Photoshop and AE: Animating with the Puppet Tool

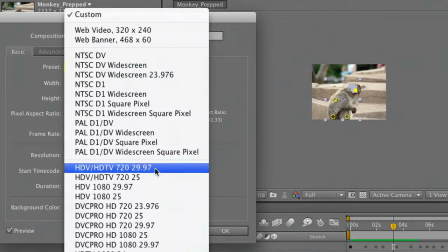(8:24)
Let's set this to HD for TV.
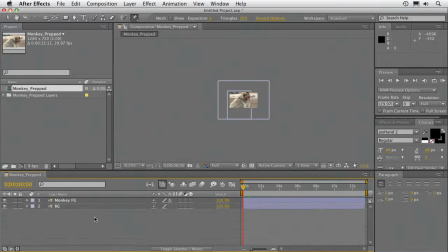(8:29)
Take both layers, and we'll add a new layer.
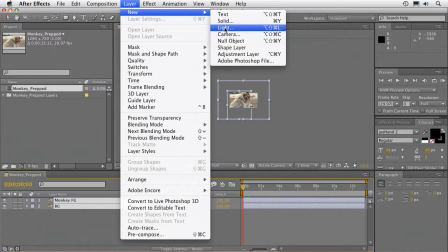(8:37)
Just a null object.
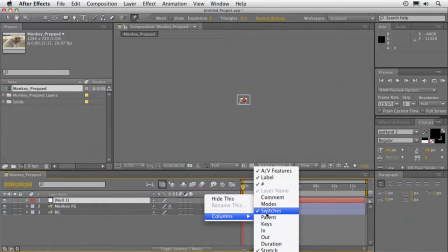(8:41)
We can go ahead and parent those two other objects to the null.
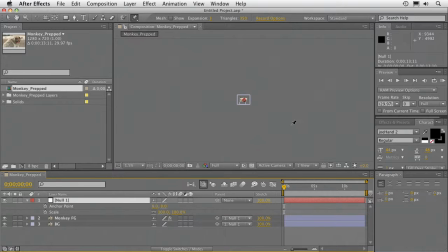(8:48)
And now, using scale and anchor point on the null object, we can easily zoom and pan. So let's start zoomed in tight on the monkey there. I'll adjust the anchor point just a little bit to frame the shot. And then over the course of the shot, while he's doing some gentle moves, we're going to scale back
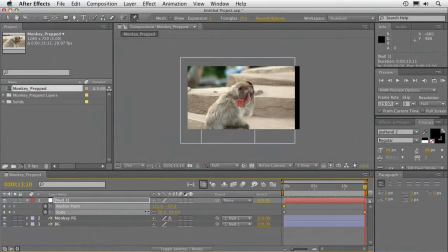(9:08)
to reveal a little more of the scene and sort of pan a bit. And you really want that to look good. Click on the word scale and choose keyframe assistant exponential scale.
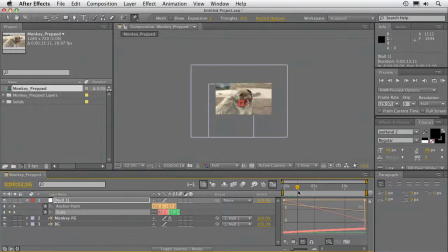(9:23)
When you do that, you get a nice curve, a nice ballistic curve to the zoom, and it looks a lot better than a simple mathematical zoom.
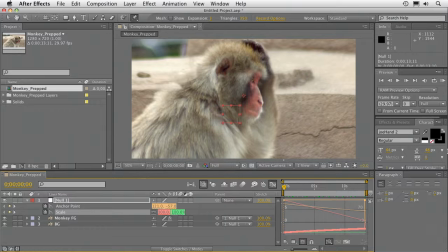(9:31)
Let's zoom that up a little bit and hit preview. So there you have it.
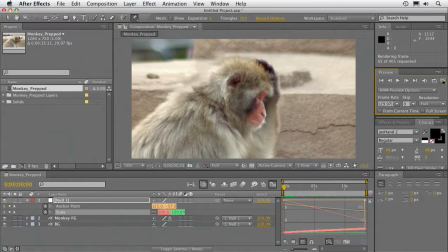(9:37)
We used Photoshop and After Effects to essentially create footage out of a single still photo. Great tools in Photoshop for extracting. Be sure to check out that Refine Edge command, as well as the Content Aware Fill to quickly split a photo into multiple layers. Then jump on into After Effects, where you can use tools like the Puppet tool to warp objects over time. Really cool stuff, and it's going to open up some new options for documentary storytelling or even commercial spots. For Creative Kyle, my name's Rich Harrington.